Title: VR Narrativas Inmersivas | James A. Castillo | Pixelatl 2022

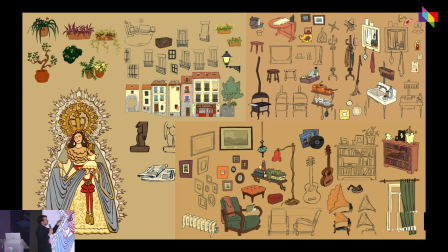Creo que llegamos a hacer 500, o, bueno, igual no tantos, pero 400 y pico props para todo tipo de localizaciones, para todo tipo de sitios.
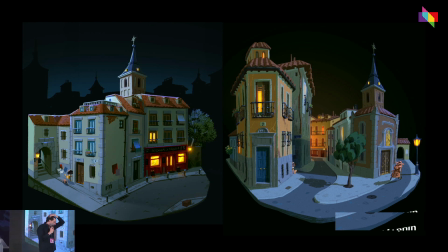Hubo un momento, volvemos igual, problemas, ¿no? ¿Cómo haces un plano general en realidad virtual? Cuando la audiencia está siempre en el mismo sitio que los sets, ¿no? Como en el teatro, ¿cómo enseño parte de la ciudad de una manera más global, ¿no?
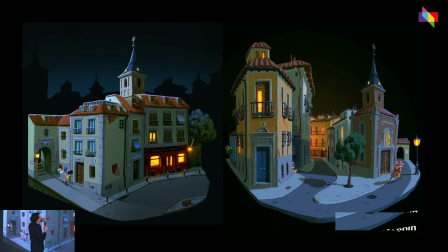Y aquí no tuvimos la idea de a lo mejor utilizar una perspectiva un poco más de casa de muñecas. Entonces hay algunas secuencias, sobre todo hay una parte de persecución, ¿no? Aquí podéis ver a Lola persiguiendo a Manolo, y ocurren en una especie como de casa de muñecas, ¿no?
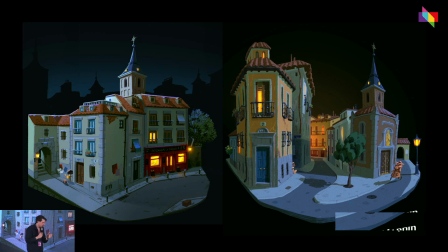Que está como aquí para que tengas la sensación de poder realmente seguir, ¿no? Como la persecución sin confundirte demasiado.
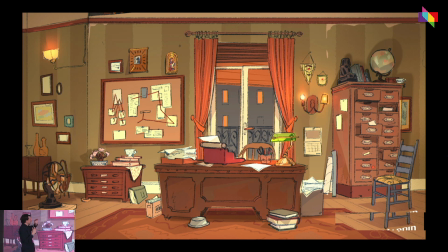Bueno, aquí podéis ver algo más. Esto es de Fanny, que es una ilustradora increíble, y estuvimos trabajando en ese look del proyecto. Queríamos una cosa un poco mid-century. ¿Cómo se llama? Bueno, me voy a acordar ahora. El director de arte de 101 Dálmatas
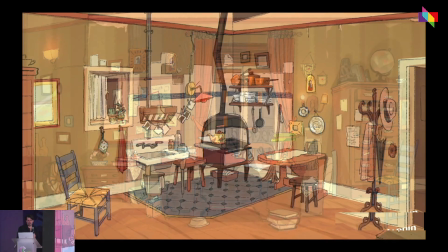fue como una de las grandes referencias para el arte, y son algunos de los ejemplos de diseño que tuvimos.
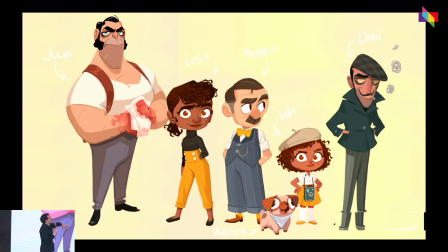Y tenemos a los personajes, ¿no? Como veis, originalmente solamente existían Manolo y Dani, y Paquita, por supuesto, y luego tuvimos, bueno, pues porque la historia se complica un poco, pues tuvimos que crear un villano nuevo.
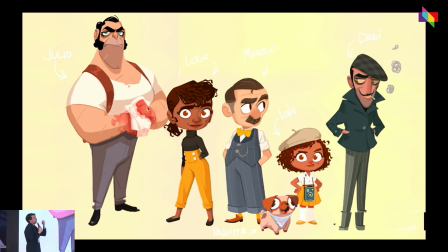Pero luego lo que era importante para nosotros era que fueran súper reconocibles, porque los personajes los vas a ver más o menos así, ¿no? Como a 2 metros de ti, y son como más o menos así de grandes. Entonces, tienen que ser súper reconocibles, porque si no, volvemos a lo mismo.
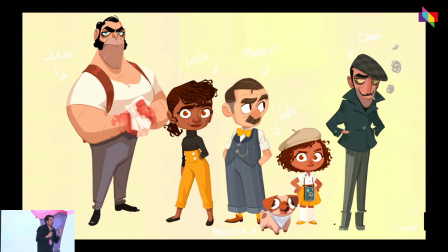Estás limitando la velocidad a la cual puedes mover la historia, porque la información tarda demasiado en llegar. Entonces, uno de las principales máximas durante la dirección de este proyecto era de qué manera podemos mandar la información lo más rápido posible a la audiencia para poder mantener la historia ¿no? moving forward,
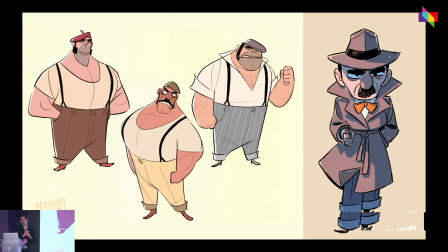entretenida. Y aquí veis algunos de los ejemplos de diseño de personajes, buscando esas líneas más gráficas, esas formas más geométricas, y encontrando los personajes y cómo pueden ir evolucionando, ¿no?
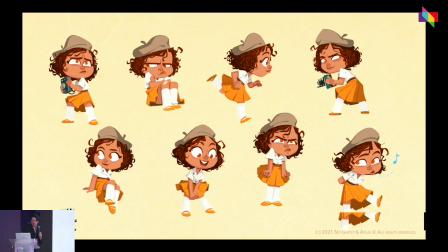Algunas de esas partes del acting de Lola. Todo esto es Lola de mayor, ¿no?
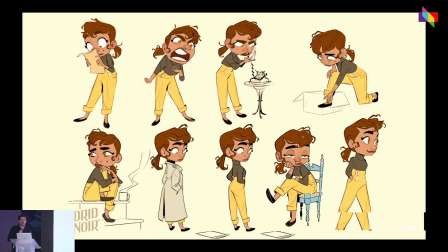Buscando un poco con Manolo, ¿no?
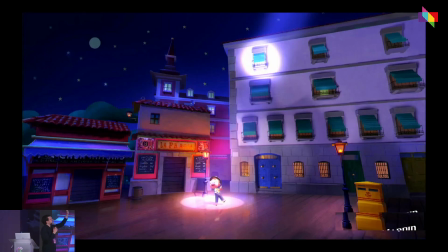Y luego aquí algunos ejemplos de color keys. Volvemos a lo mismo. ¿Cómo mantenemos la atención de la audiencia mirando al lugar al que tiene que mirar, ¿no? Para que entienda la historia? Bueno, pues el teatro nos da una respuesta clarísima. El spotlight es perfecto para esto, ¿no?
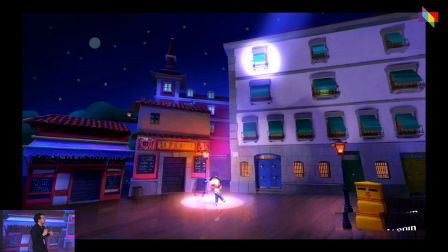Entonces, y además, como ya hemos integrado el teatro dentro de la parte narrativa, pues ningún espectador se va a cuestionar que haya un spotlight, ¿no? Es parte de la estética del proyecto.
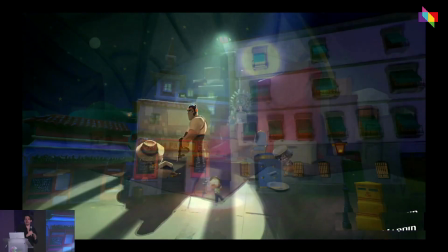Y aquí tenéis otro ejemplo que es un poquito más diegénico, porque no queríamos que siempre fuese tan teatral.
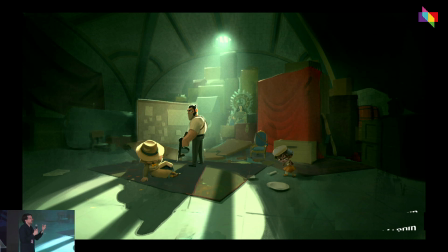Había momentos en los que la tensión necesita que no sea tan artificial, y buscábamos maneras de hacerlo un poquito más, de integrar ese spotlight de una manera un poco más orgánica, para que, aunque no fuese una cosa así como teatral, hiciera el mismo efecto, ¿no?
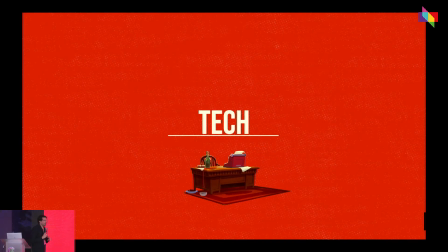Vale, y ahora voy a hablar un poquito de la parte técnica, aunque no es mi expertise. Sé que estoy yendo a toda hostia, lo siento, pero es que si no, no llegamos. Un poquito de tech.
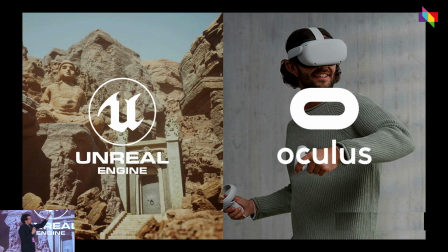Esto se hizo en un Real Engine. Y por lo que ya os comentaba, con las limitaciones de hacer un producto para Oculus.
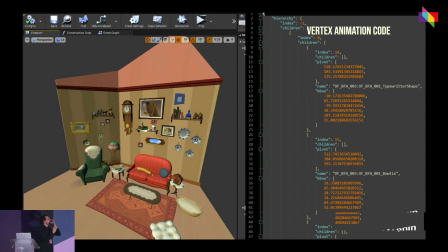Una de las limitaciones más importantes fue que no podíamos tener, por ejemplo, aquí os doy una idea, nunca podía haber más de 3 personajes en una escena. No podíamos tener más de 4 luces en una escena, y solamente una luz podía emitir sombras. No podíamos animar los sets, como has visto antes en el teaser.
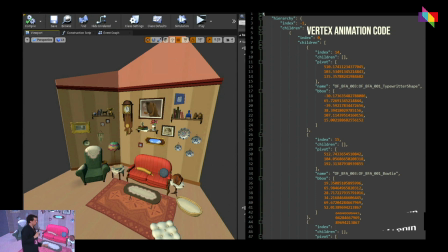No teníamos esta idea de que los sets de teatro pues se colapsan y crecen y salen y entran de una manera muy orgánica, ¿no? Y que es parte también de la identidad visual del proyecto.
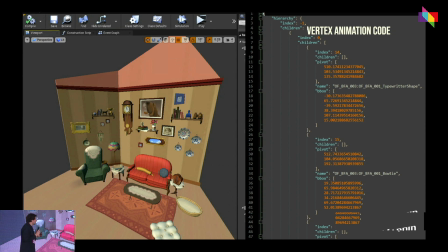Y eso no lo podíamos hacer, la memoria no daba.
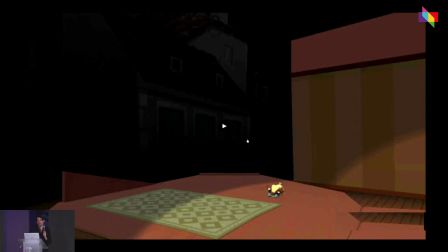Entonces desarrollamos esto que veis aquí, esta cosa así gris horrorosa.
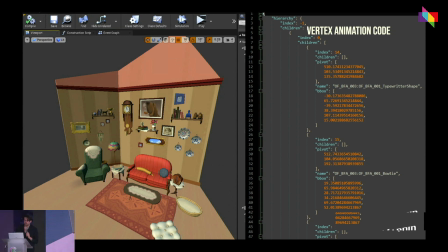Esto es el código que creamos para el Vertex Animation, que es una cosa que viene del mundo del videojuego, que se utiliza en juegos como Fortnite y tal, para simular a raíz de shaders
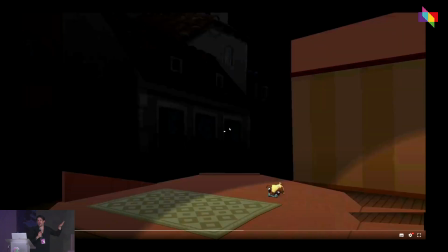animaciones. Entonces tuvimos que integrar todo este código para poder generar todo esto.
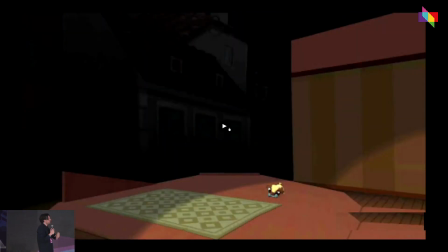No tiene nada de rigging, nada de animación, no keyframes, nada de eso. Todo esto es puro Vertex, es todo código, ¿no? Un poco para que os hagáis un poco la idea de las maneras en las que tuvimos que intentar navegar las limitaciones del proyecto para intentar seguir adelante.
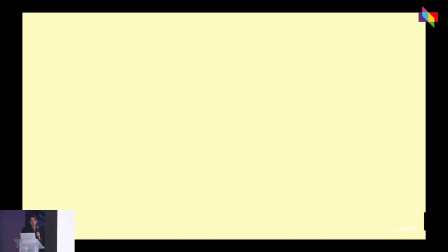Y también aquí dar un poco a entender lo importante que es tener una buena dirección de arte,
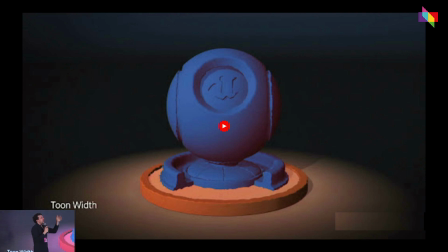porque muchas veces la dirección de arte puede solucionar muchos problemas si eres consciente de ellos, ¿no? Y puedes planear. Entonces, una de las cosas que hicimos fue, ya que no podíamos tener unas luces muy realistas, pues desarrollar este elemento, ¿no?
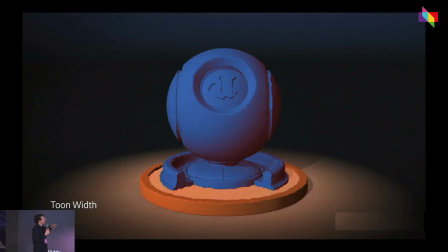Este Toon Shader en Unreal, que nos permitía tener personajes y elementos gráficos, pero que aún mantuviesen un cierto elemento de volumen y que pudiéramos controlar tanto el tintado, el color, el volumen de la sombra, de la luz, etcétera, para simular atmósferas, ¿no? En muchos casos, muchas de las escenas no está iluminado de verdad,
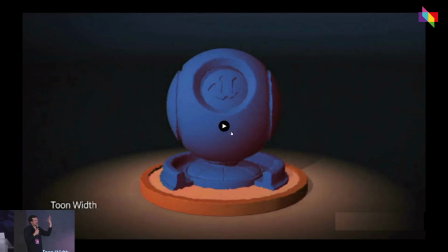sino que están de alguna manera pintada la luz para que parezca que está iluminado, ¿no?
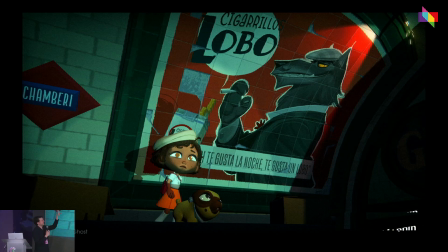Y este es un poco para que veáis un poco en HD el resultado, ¿no? tenemos personajes relativamente gráficos, pero que preservan el volumen, las texturas, todas pintadas a mano por mí para mantener ese elemento un poco más pictórico. Tenemos un shader que además rompe, ¿no? Como que separa los píxeles de los elementos para que tenga ese elemento casi como de pintado a mano,
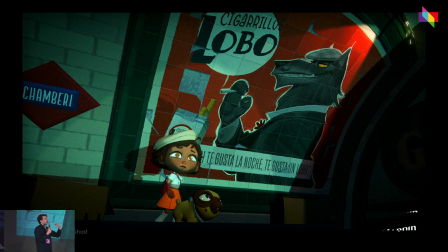y hace que todas esas limitaciones al espectador no sean aparentes, porque parece todo hecho de una manera deliberada, ¿no? Y creo que eso es una cosa, una elección de dirección de arte que creo que merece la pena mencionar. Otro ejemplo, ¿no?
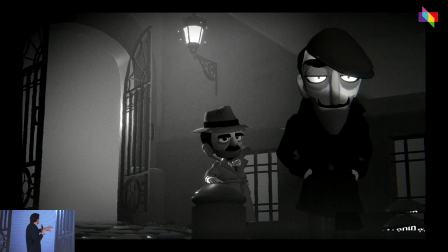Otro momento de la historia, bueno, esto es un poquito spoiler, pero tampoco mucho, donde podéis ver un poco pues, esa influencia evidente del mundo del cine negro, y de qué manera pues, tenemos que trucar un poco la iluminación para conseguir estas atmósferas, ¿no?
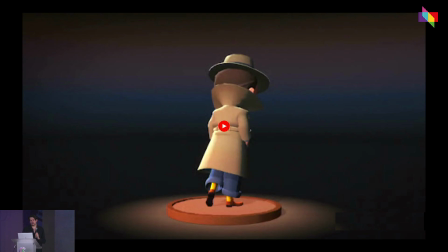Y ahora, bueno, estos son unos pequeños tests para que veáis un poco, pues, así es como acababa el personaje cuando pasaba por todo el proceso de modelado, diseño, texturas y shader, ¿no?
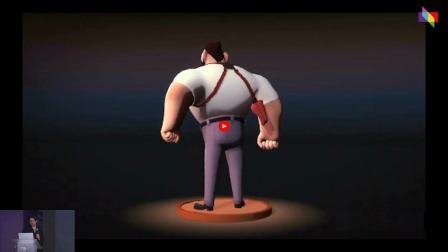¿Tienes otro?
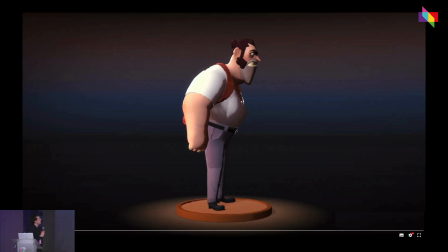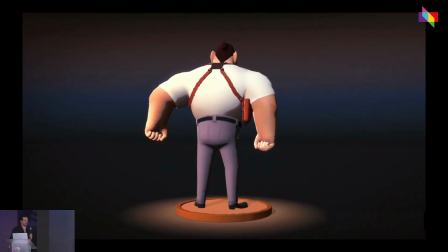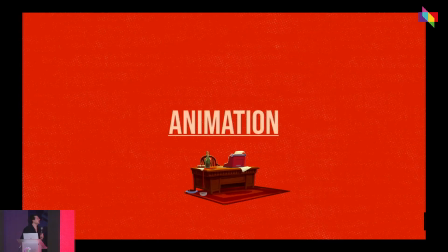Vale. Ya vamos a ir a animación. Aquí voy a poner un pequeño vídeo porque hay mucho que explicar y creo que mis compañeros del departamento de animación lo hacen mejor que yo, así que les voy a dejar a ellos hablar. Ahí va.
I don't think I've seen anything like this before. I think the biggest project we've ever done, the most ambitious thing we've ever done.
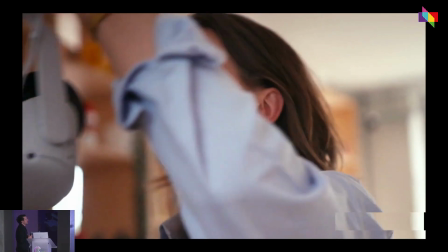Out of all of the VR projects I've seen, it's the one that most feels like being inside the movie.
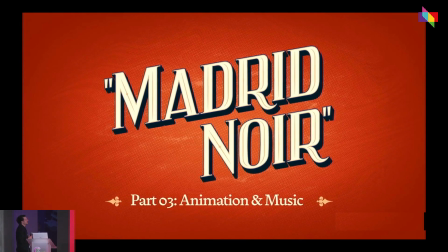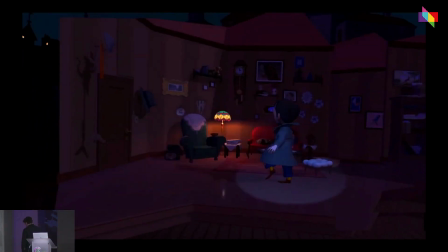Because this is a theater play, we had to make sure that the characters could read from afar.
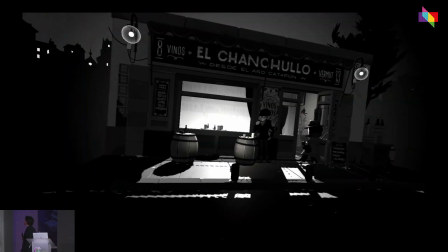Their silhouettes had to tell their personality, who they were, because they don't speak.
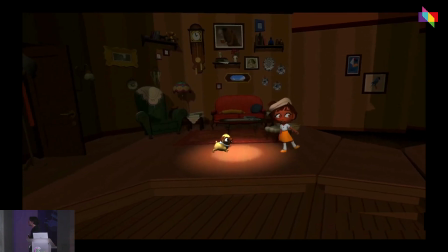It's all pantomime. Our characters are
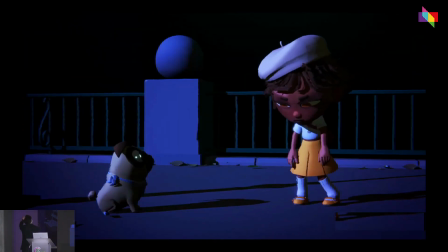broad and they are very expressive and they use every limb in their body to communicate to you whether they're scared or angry or happy or excited.
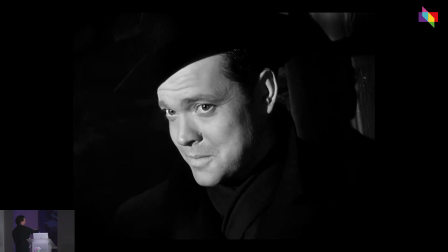We took reference from vaudeville and silent cinema, Buster Keaton and Charlie Chaplin,
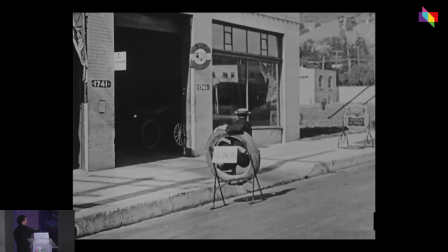the masters of movement and body language.
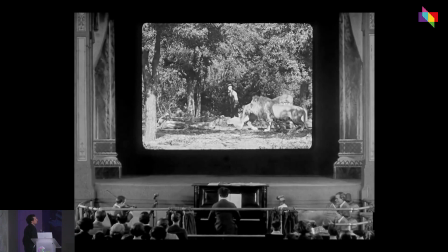One of the things that we learned from them is that they relied heavily on the music and they used the music to time it to their actions.
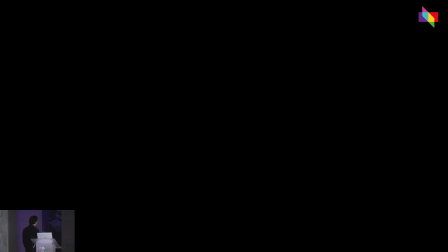And we decided that all of the music through the narrative sections of the project was going to be very sort of pantomime friendly.